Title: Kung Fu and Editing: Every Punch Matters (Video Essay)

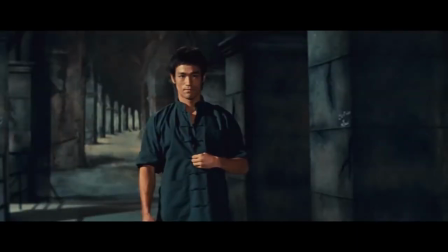The martial arts film genre is known for its many iconic symbols and tropes, with their over-the-top dialogue, crazy muscular stars, and long-standing cultural impact. One thing not often noted, however,
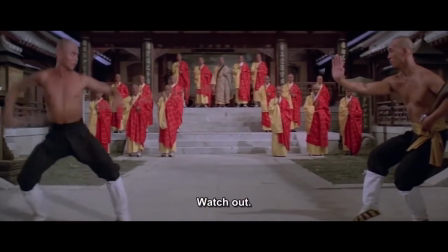is the way in which martial arts films make impactful use of editing and camera work to enhance action sequences and make them into important pieces of storytelling.
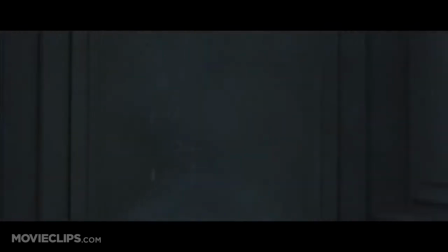American action movies generally use handheld camera work, close-up shots, and quick-cut editing to depict fight sequences.
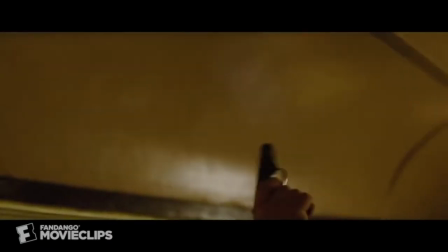This serves one general purpose, to hide stunt actors and to create a confusing, realistic atmosphere.
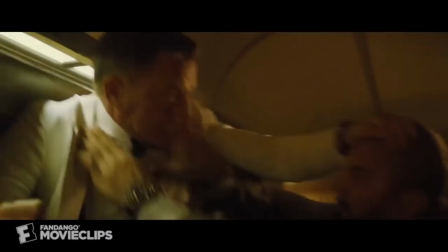Most American action movies don't utilize real martial artists. As a result, big-name stars often have to be switched out for stunt doubles in the middle of a major fight sequence.
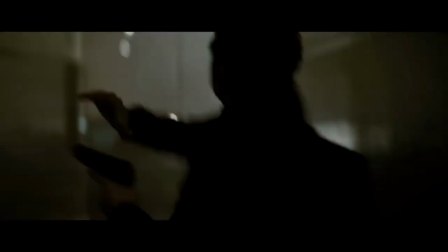Action sequences of this kind can still have an impact. The shaking camera and quick cuts create confusion, making the action seem more visceral, almost documentary-like.
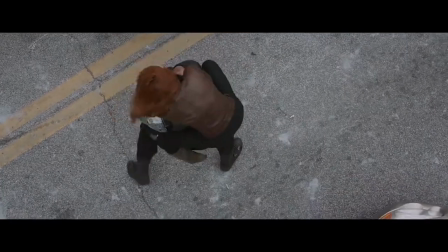However, fight sequences edited in this way don't usually serve to advance the story in a meaningful way in and of themselves.
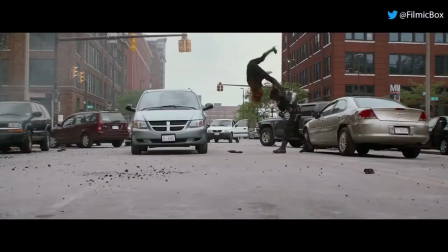The only storytelling comes at the end, with the fight's outcome.
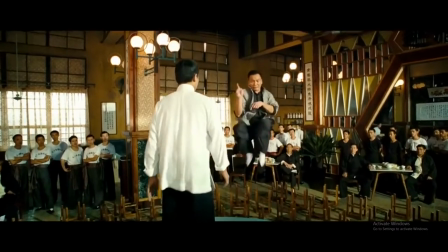Kung Fu films, on the other hand, utilize action sequences to set up dynamics, enhance character development, and further the narrative.
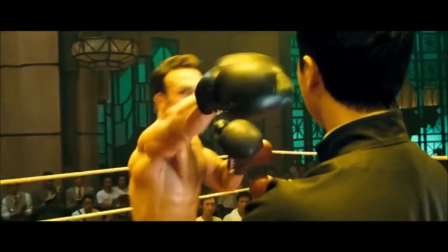One way it does this is through montage-style editing. Most notably, martial arts films make heavy use of overlapping editing.
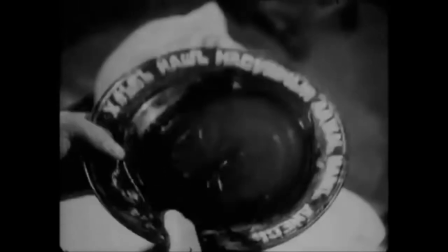This type of shot combination was utilized by Soviet montage filmmakers in the silent era, most notably by Sergei Eisenstein in his film Battleship Potemkin.
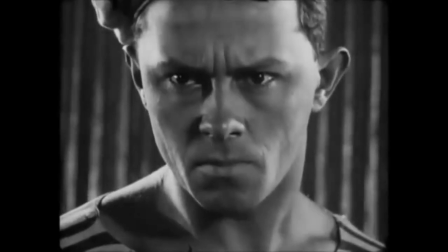In the famous plate-smashing sequence, a sailor smashes a plate in an act of rebellion.
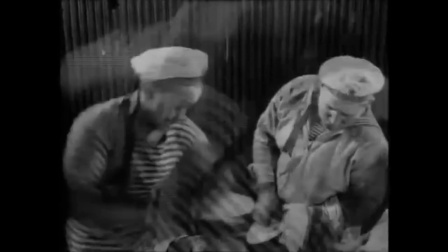Although the action should take only but a moment, Eisenstein used ten separate shots to show the complete motion.
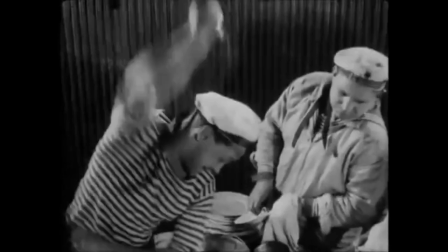This kind of overlapping editing repeats action in a way that hardens the impact of a particular moment.
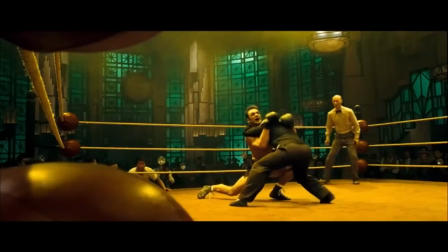Take a look at this sequence from the 2010 martial arts film Yip Man 2.
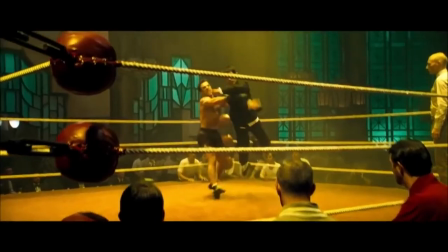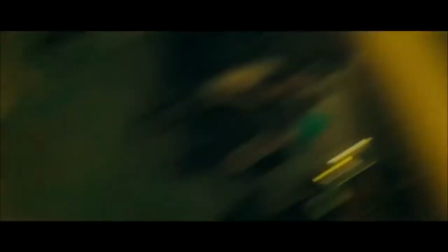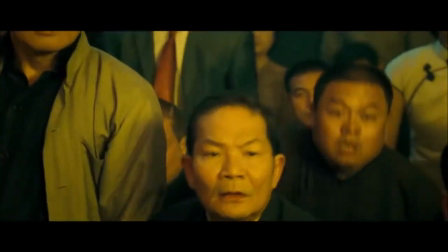Notice how the punch consists of three distinct sequences, the swing, the impact, and the fall.
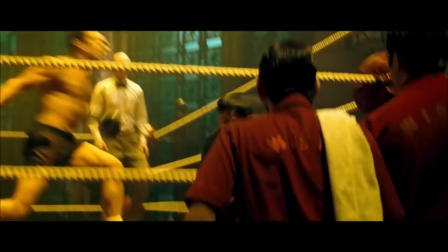The swing begins in a wide shot, one where it is clear the protagonist has not yet even gotten up from the mat, giving an indication of the antagonist's brutality.
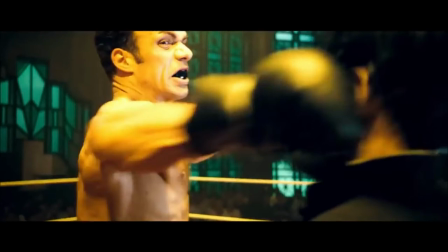This continues into the second shot, which uses an over-the-shoulder shot to convey the first impact of the punch, following through the contact.
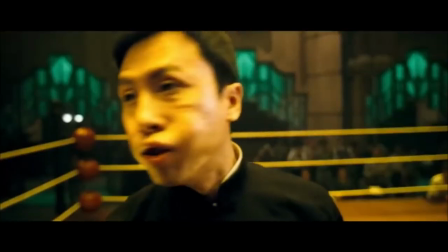The filmmaker then presents us with a point of view shot from the boxer, displaying Yipman's reaction to being punched. There's then a repetition of the impact, this time midway through the swing, making it feel twice as brutal.
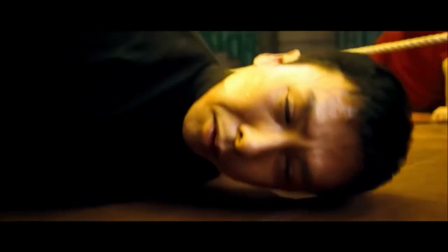The film then cuts back to Yipman's reaction, this time following him in subsequent shots as he fall to the ground, this time in point of view.
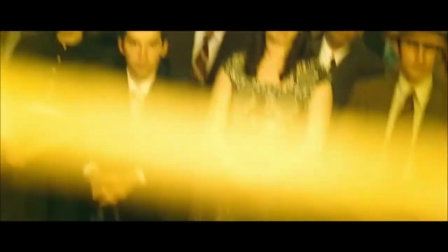We see the reactions of the crowd from Yipman's perspective, but only in fleeing blurred moments.
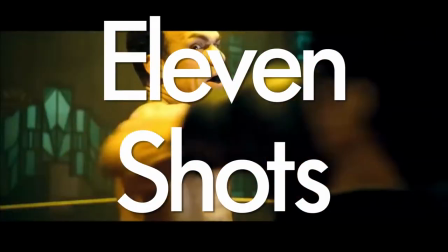In total there are 11 shots for just this one punch.
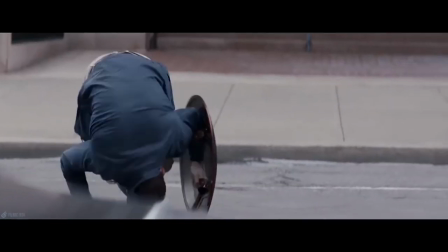Contrast that to this sequence from Captain America the Winter Soldier, an action film which utilizes an entirely different approach to editing.
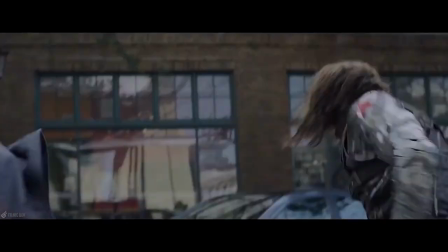Each action beat consists of only one to two shots.
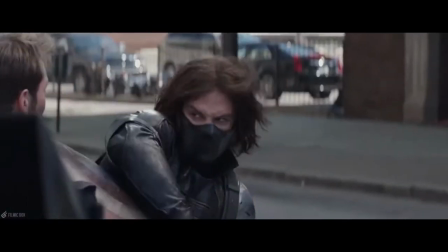This punch in particular consists of only two shots, the build-up and the impact.
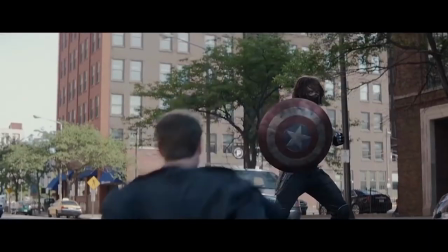Even though this particular fight is supposed to be taking place between two people with superhuman abilities, it somehow carries less weight.
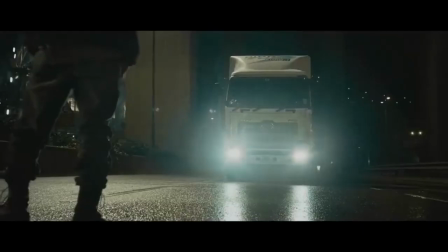This comes down to the editing, and the way in which the action is cut to feel more visceral. As important as the number of cuts, or the shots themselves, and the way they are composed in succession,
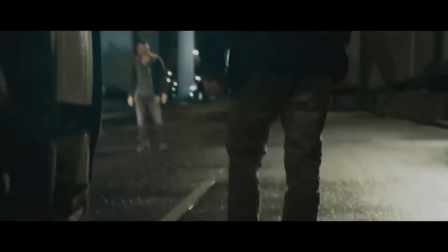martial arts fight sequences use a variety of wide, medium, and close-up shots to document the ever-evolving dynamic of a fight.
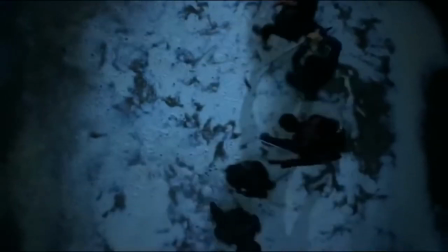Wide shots, generally, are used for scale, particularly when a protagonist is faced with more than one opponent.
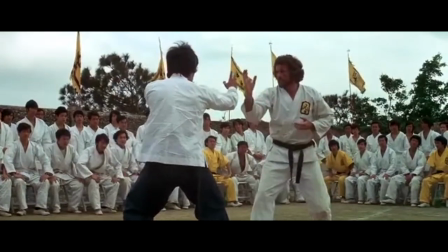Medium shots are used for showing the majority of the action. Full-body shots easily convey athleticism, physique, and skill.
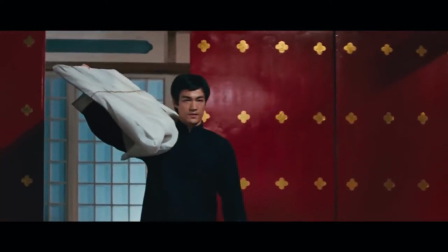Medium shots are also good for establishing power dynamics. A medium or close-up shot at a low angle is indicative of power, often referred to as a hero shot.
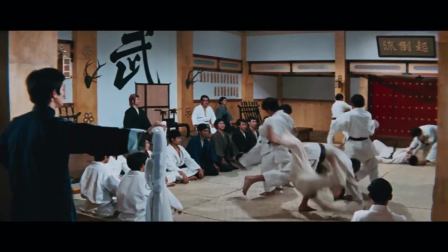The lower the shot becomes, the more dramatically empower the protagonist. The opposite is also true.
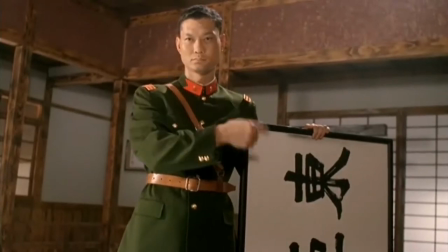A high angle shot communicates vulnerability. A high shot in the middle of a fight could mean that a protagonist is in trouble, or is the current underdog in the fight.
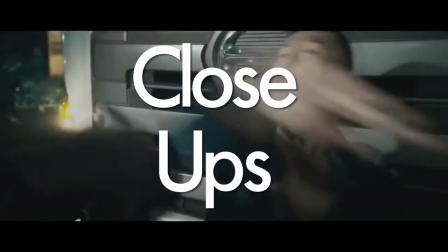Close-ups, most often, are used for impact.
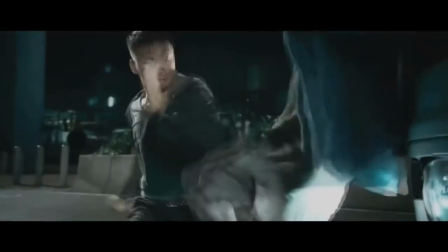Close-ups are used to make hits seem much more impactful, realistic, and for the pain to feel much more visceral.
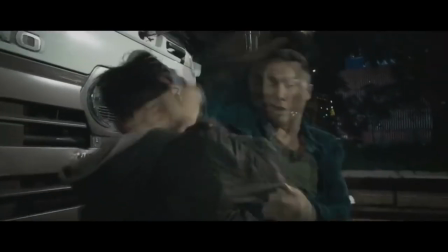When combined with an appropriate sound effect, the
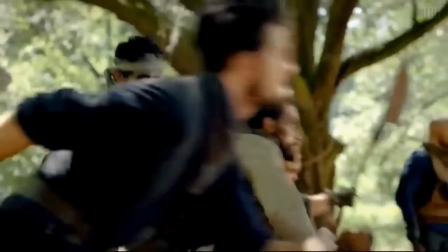combination is twice as painful. Close-ups are also useful for showing reactions to certain action beats, whether that be by bystanders or victims.
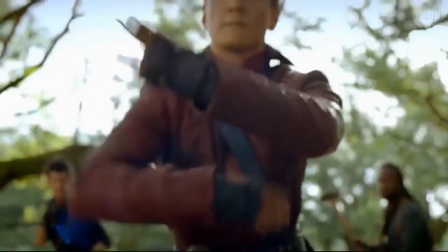Used in succession, martial arts fights should look something like this.
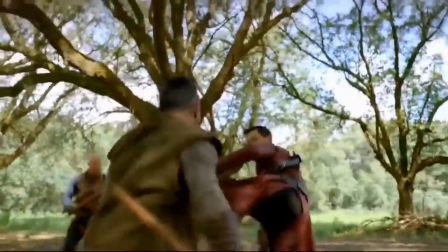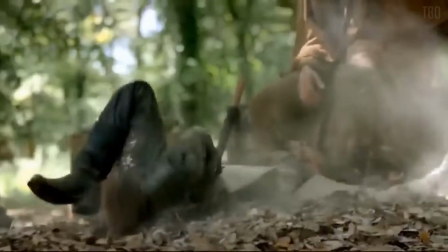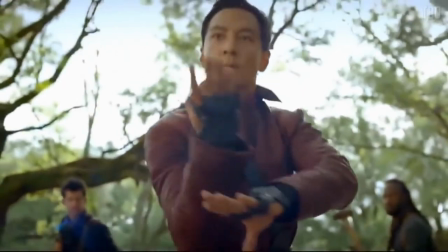Notice how the shots are used with a wide variety and the camera remains generally stable.
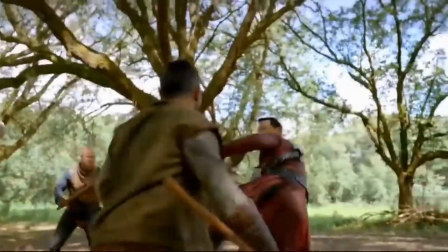This is because martial arts movies not only want you to see the action, but to understand it.
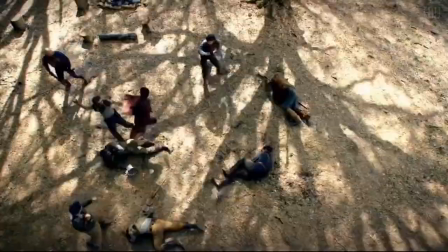Like cinema itself, Kung Fu fights are about a lot more than just high-flying kicks and dramatic battle cries.
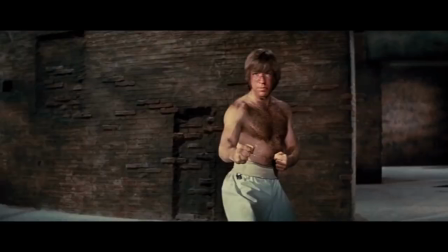They are a language, one used to further narrative. Form, as much as content, makes up the importance of cinema.
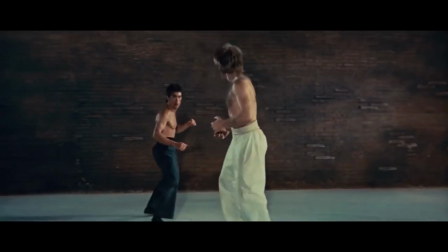This idea extends across all genres, including the Kung Fu film. What matters is not only what's being shown, or who's being punched, but how.